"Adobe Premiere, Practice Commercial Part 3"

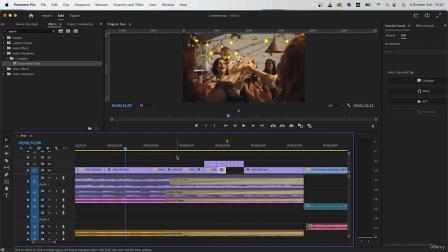(16:50)
And once you run out of those cuts from your first video, you can actually duplicate these clips because it's going to be really fast and the context of that video will not be that
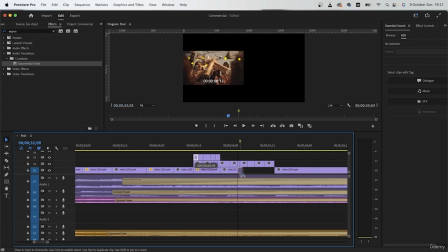(17:02)
important. So just duplicate it, cut it into little chunks, and proceed with your flash effect.
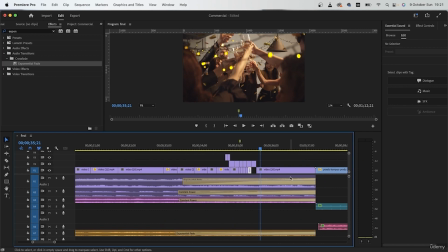Each time becoming shorter, and just keep doing this until you reach the end of the crash. So I'm going to pull these guys since I have this large chunk.
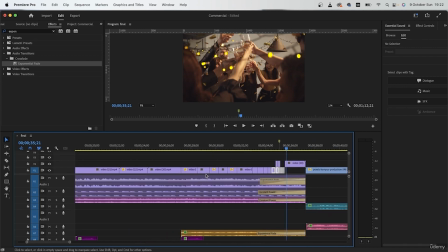(17:31)
See exactly where this starts. Okay, so grab everything from your first cut, pull it towards the right until you reach the end. And over here, I can just stretch the duration of this video.
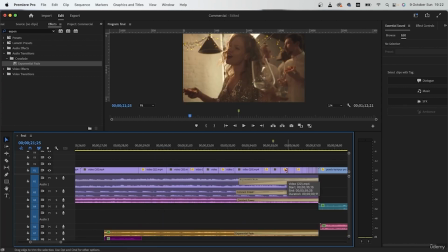(17:53)
We can get rid of these. And now this is what we have.
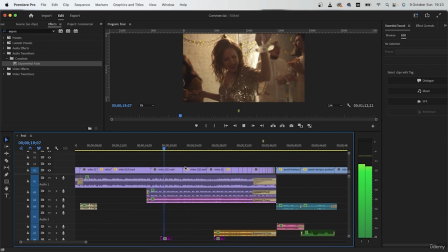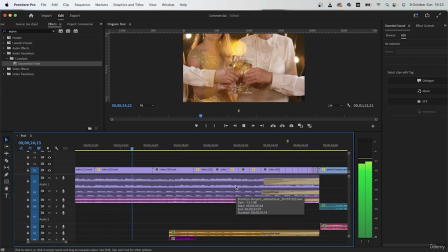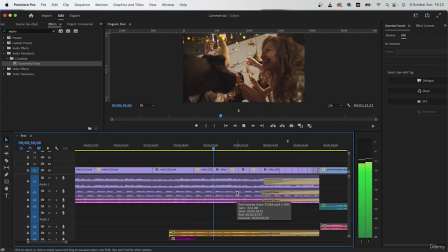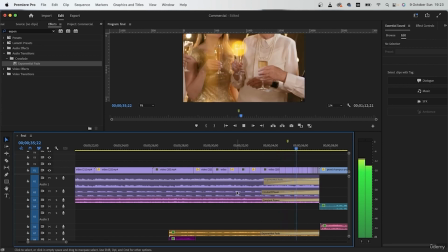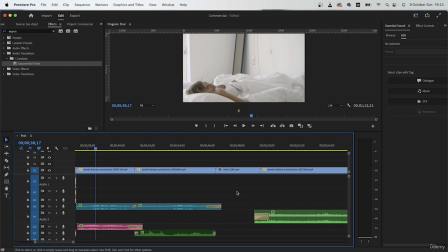(18:18)
There we go. So that's really going to aid the tension that we have. And also the fact that she was having a nightmare of all those parties.
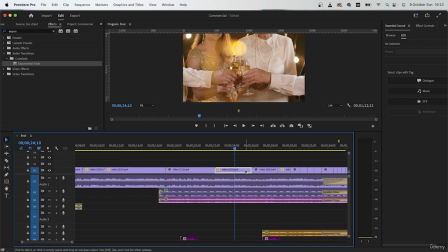(18:27)
Then select some of the medium shots, not the longer ones. Right click, speed duration, reverse them.
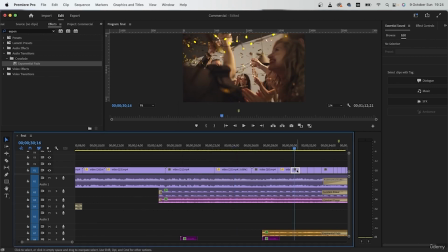(18:37)
And do this with the other video. Just 2 of them. You don't have to do this with every cut. This is just to make it look even more exciting and crazy. Let's play this back.
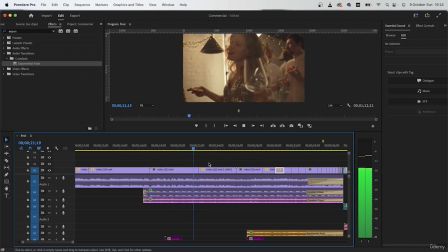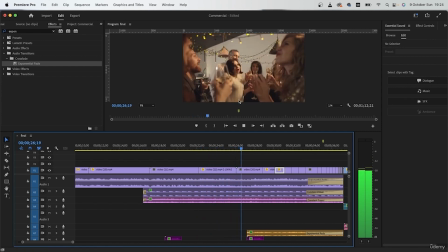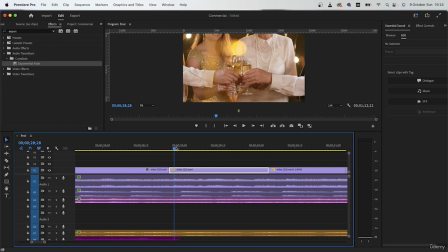(19:03)
So right here where we have a smaller chunk, I'm going to reverse it, unreverse, reverse, unreverse. So it means that, let me just change the color. Let's make this mango.
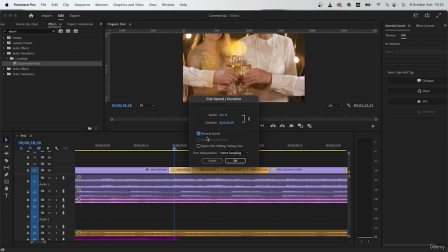(19:18)
Grab your razor tool, cut them into 4 pieces. Grab the first, third, then just reverse the speed.
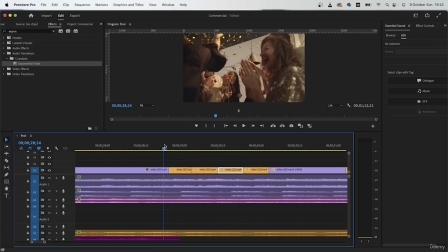(19:27)
So we're going to get something like this.
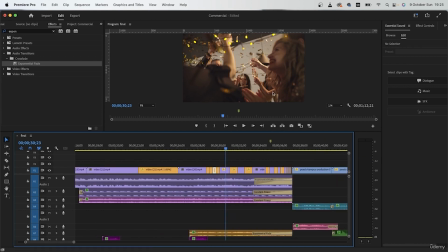(19:32)
So it has like a glitch effect, and that can show that things are not as smooth as they appear to be.
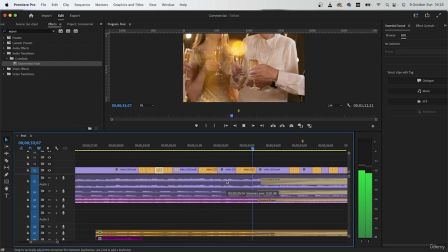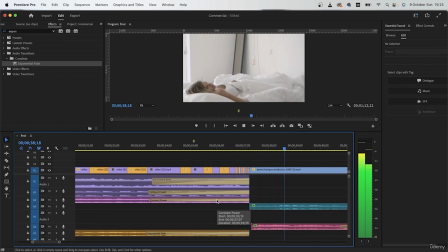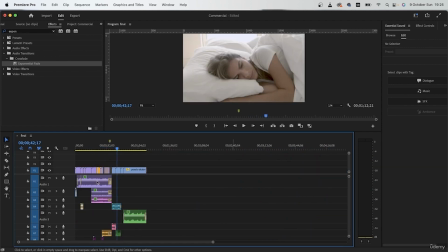(19:50)
So I have all of my cuts here. My sound effects are looking good. I got all of my fades, surround reverbs, and we're pretty much ready to go. In the next lesson, we're going to work with the color grading of this video and then finally put in some text,
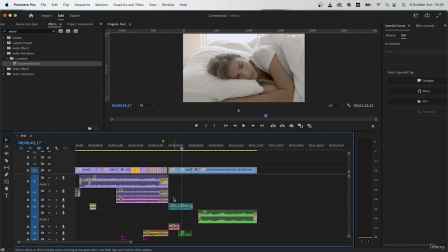(20:07)
which can introduce our imaginary product. So I will see you guys in the next lesson.